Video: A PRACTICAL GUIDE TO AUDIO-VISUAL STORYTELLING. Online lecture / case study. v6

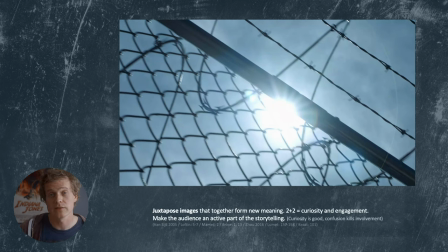Juxtaposition means to take two images, string them along, and then together they form a new third meaning, which in the audience creates curiosity and engagement, because we become an active part of the storytelling and have to figure out what does this third meaning is.
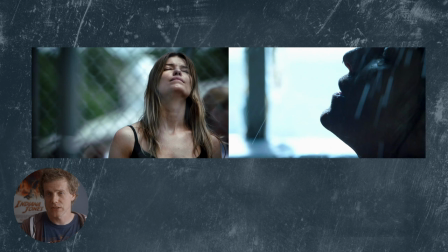The shots start linking the scenes more. You can see there's an attempt at a match cut here between her face looking up and her face looking up in this next shot.
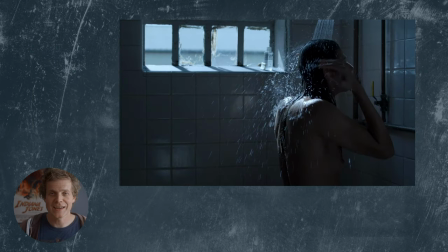And then we have an excellent match cut done through sound. Match cut is a very, very good way to link scenes together. And in this case, it's not actually a match cut, but the sound of the gate closing
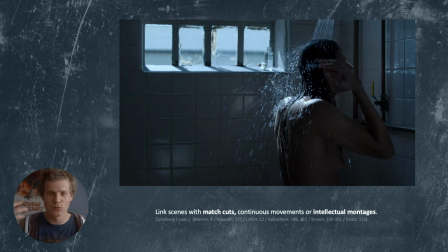is merged together with the splashing of the water in a way that ties the two scenes together, that forces you to see them in relation to each other.
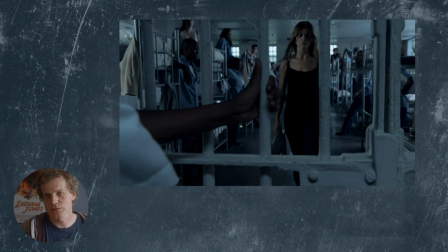Again, I just want to look really closely at where the camera is placed. So she's walking towards us, which creates emotional connection. The sound design gives us a few hints at how she feels about it. The camera turns, and now we're behind her and we're participating,
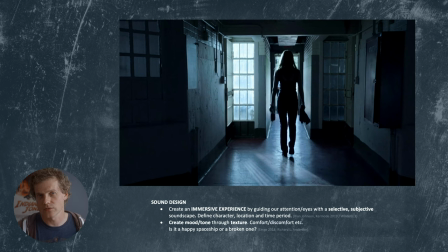and instantly the sound design is changing and she's leaving those sounds behind, representing how she feels.
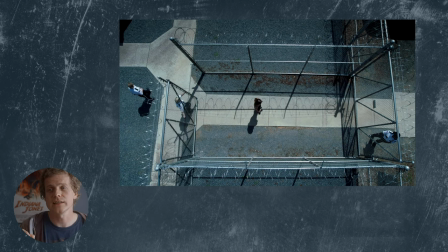Another way to do visual storytelling is to use symbols, metaphors, and visual abbreviations. And here you can see that she's very, very simply trapped inside a square box.
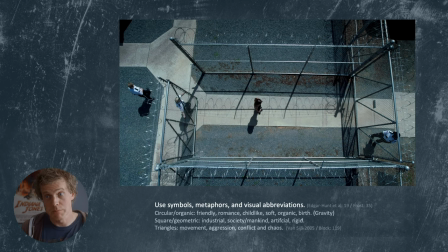Circular organic shapes, we will get to in a minute, has a more friendly and soft feel, whereas squares and geometric shapes are man-made and represent society and something artificial and rigid.
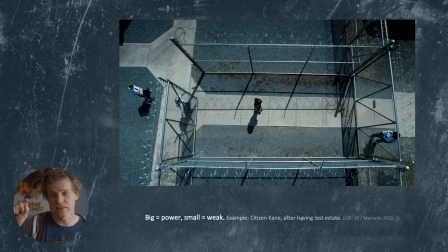So, and on top of that, we are far away, so she is small, and small means weak and big means powerful. So in this instance, we are very clearly saying she has no power and she is trapped inside the human system.
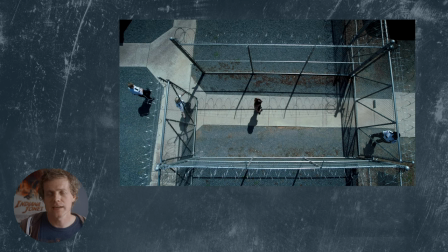Visual storytelling doesn't have to be subtle like dialogue. You can be quite forward, almost aggressive in it, because it is, you're not hammering anybody with words. So it becomes subtle because your brain is absorbing it slowly by itself, subconsciously.
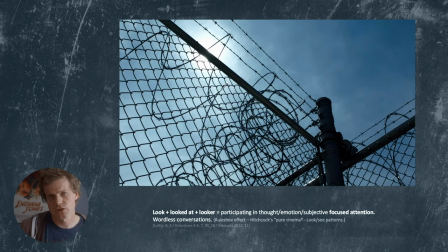And then we have another look-see pattern where we finally tie these shots that we've seen to her, and it becomes her point of view.
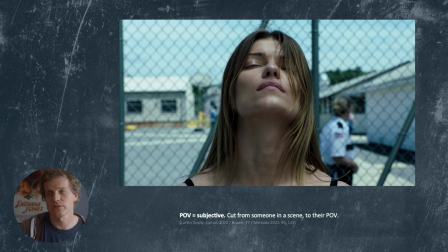And again, strengthening the fact that we are the ones that are in prison, because we are looking up at it, as we talked about before.
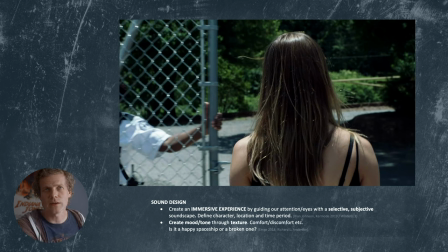A little bit more about sound design. I want you to notice how inside all the sounds have been very mechanical and echoey and uncomfortable.
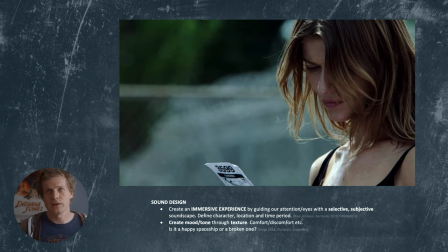And as soon as you move outside, there is air, there are birds, and all of the mechanical sounds fall away. And in the same way that organic shapes feel safe, whereas mechanical mechanical sounds and
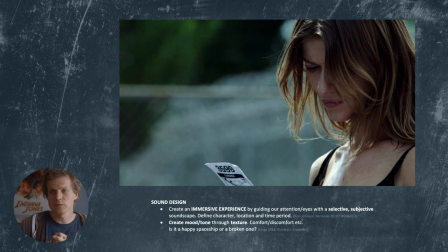square shapes feel man-made, we are now telling the audience, that she is safe now that she's outside. I also feel like the wind here represents her character's
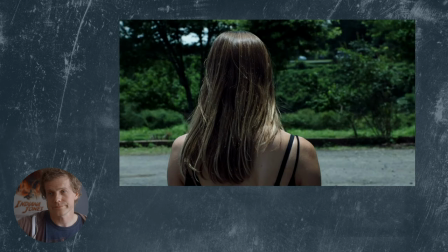ability to breathe freely again now that she's back outside. And here we get to one of my favorite shots, because the camera is motivated by her movement, but we are inside it, watching it with her.
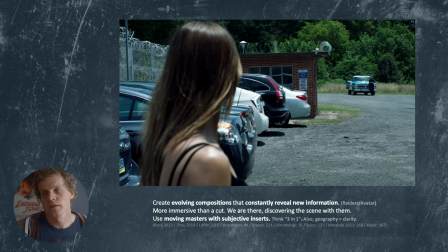It's an evolving composition that's revealing something new. This is something that both Spielberg and James Cameron uses all the time, because it puts us in the scene discovering the story along with the characters, instead of a wide shot saying, here's the thing,
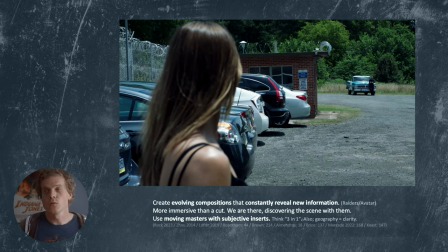here's the thing, here's the thing. And instead of cutting to a thing, cutting to a thing, cutting to a thing, we are involved in the storytelling yet again.